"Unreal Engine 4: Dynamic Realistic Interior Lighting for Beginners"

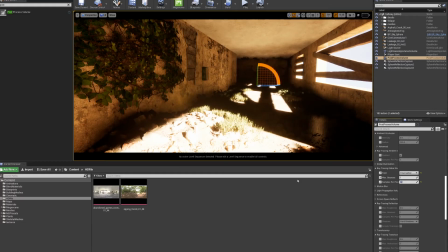And it actually kind of went away, not completely, but it does help the scene a lot.
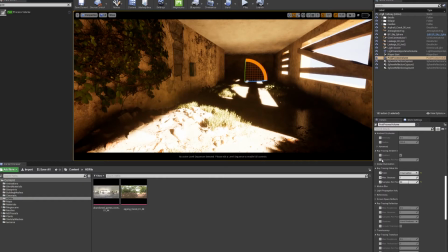So a big part of that noise just went away. So let's increase our light source. But as you can see, our scene, it's only lit, it's not as lit as it was with the brute force. The brute force was actually bouncing the light a lot more. So let's do 500.
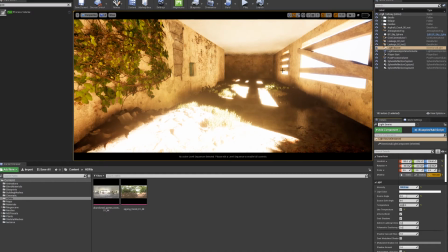And you can see this lights up the scene a lot. The problem with just increasing the intensity of the light source, or the directional light, sorry, is that at some point you're going to get this.
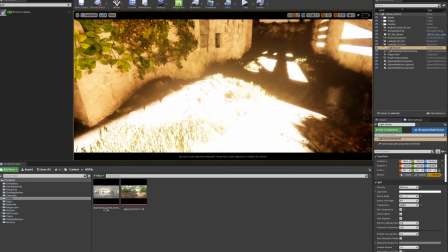Now, I can see my scene a lot better now, but it does feel like the sun is right next to this building.
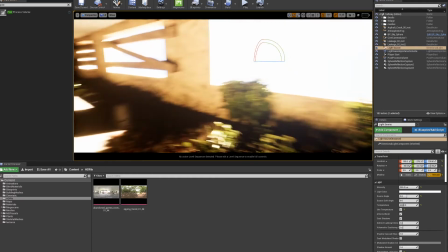So this doesn't give us a natural look. This actually gives us a very ugly look, and it's really, really bright.
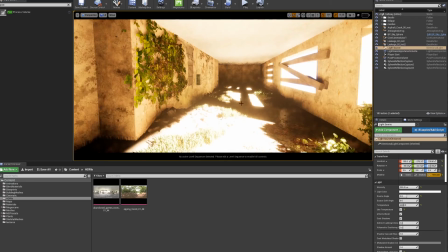You could play with the exposure here, but that won't help you too much. So what we're going to do is we're going to find a happy medium by using other types of light. So not just directional light, but we're using other types of lights in the windows that are going to help lit up the
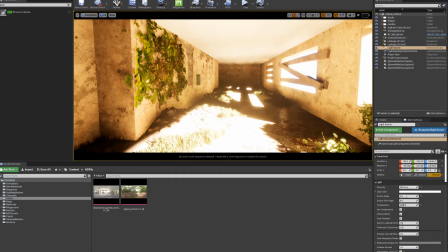room without actually having our directional light pretty much looking like a nuclear explosion next to the building. So I'm just going to bring that back to 100, or even less.
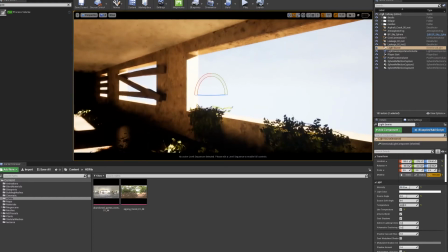Let's do 50. And what we're going to do now is we're going to be adding rectangle lights.
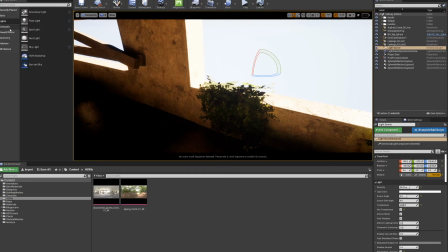So rectangle lights, I really like these lights. As you can see here, we have several types of light.
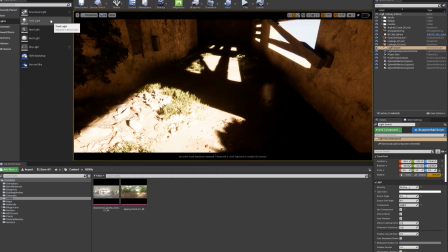There is point light. I haven't used point lights in a while. I don't like using point lights because it's really artificial. and it does take a lot of resources. Spotlights is mostly for when you have those lamp posts or if you have an actual lamp up here.
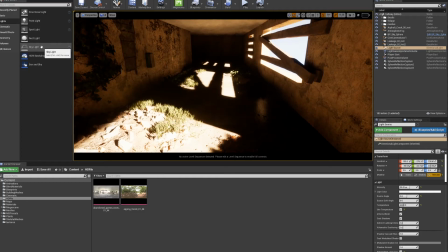And rectangle lights are the more versatile kind of lights.
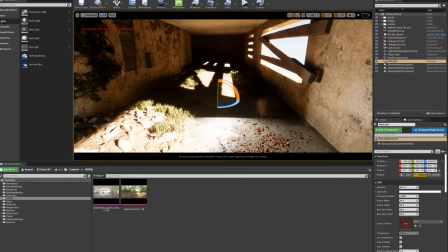If you use an offline renderer like V-Ray, you're going to be very familiar with these kinds of light because they do look like V-Ray lights.
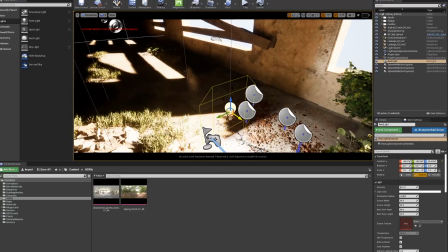So I'm just going to go back to my editor mode so I can see all my icons.
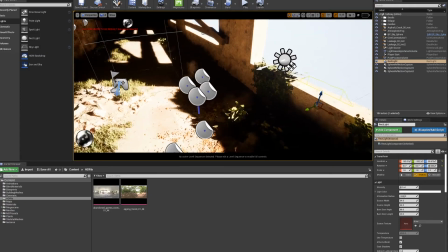And what I'm going to do is I'm going to use this rectangle lights as lights that are coming through the window.
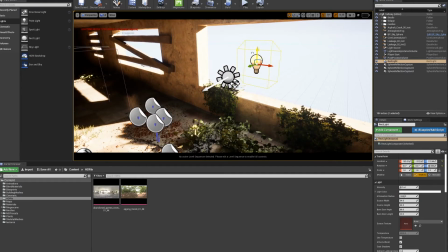So I'm just going to get it all the way here. And you instantly see how much that is helping.
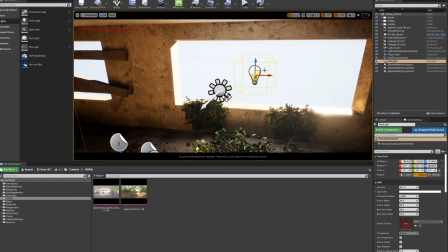But I'm just going to make it the same size as my window here. And with the rectangle light, rescaling doesn't do anything. So if I go and do this, you're going to see that this just changes the attenuation radius.
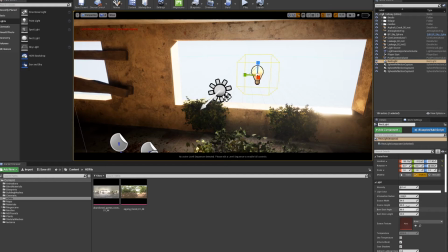I want to change this shape right here. The way you change that shape is by going here into the source width and height. So I just change my source like this and go, I think this is just right.
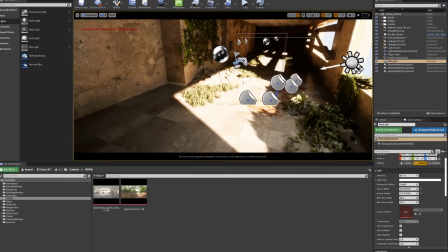Okay, now you see how much our scene is being lit right now, a lot better.
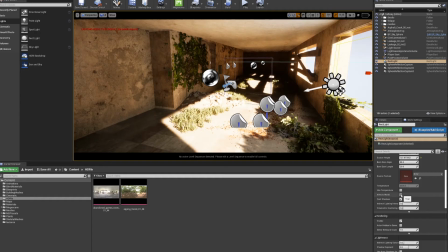So let me just toggle it so you can see what's up. Check it out. That really helps to light our scene without actually blowing up the directional light, which again, it looked really terrible, like the sun was right next to us.
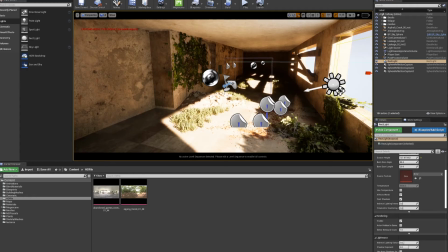And because brute force is so much more expensive, then we still need to go to this little tricks here
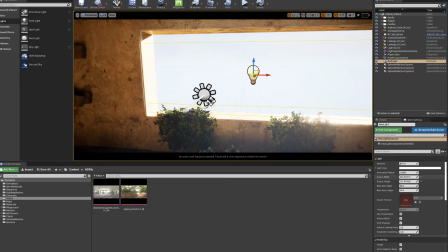of getting some light in other ways. So I'm just going to increase it all the way over here. And as you can see, I have this part right here. I'm just going to tell it to switch it to movable.
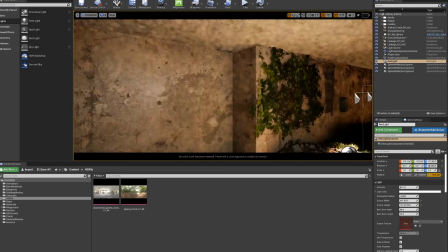That message goes away and I'm fully dynamic right now.
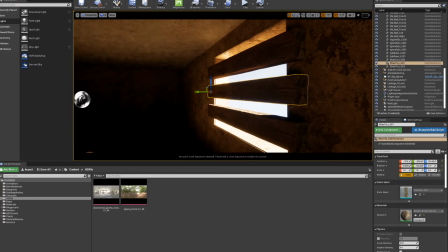Now I think there's very little light coming in here because I have too many planks.
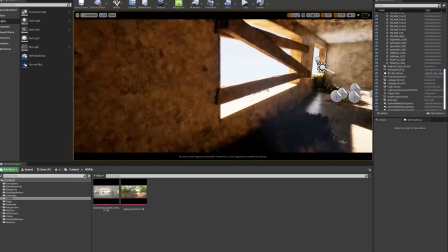So there you go.
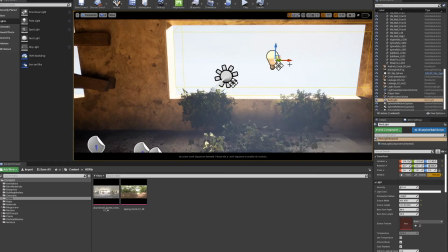Now let's put one over here. So I'm going to hold Alt so I can clone that light.
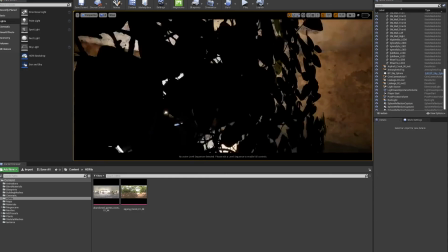Actually, before we clone that light, let's edit some of this feature so they're all the same.
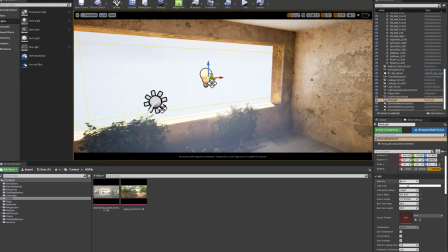I think 8 is fine for now.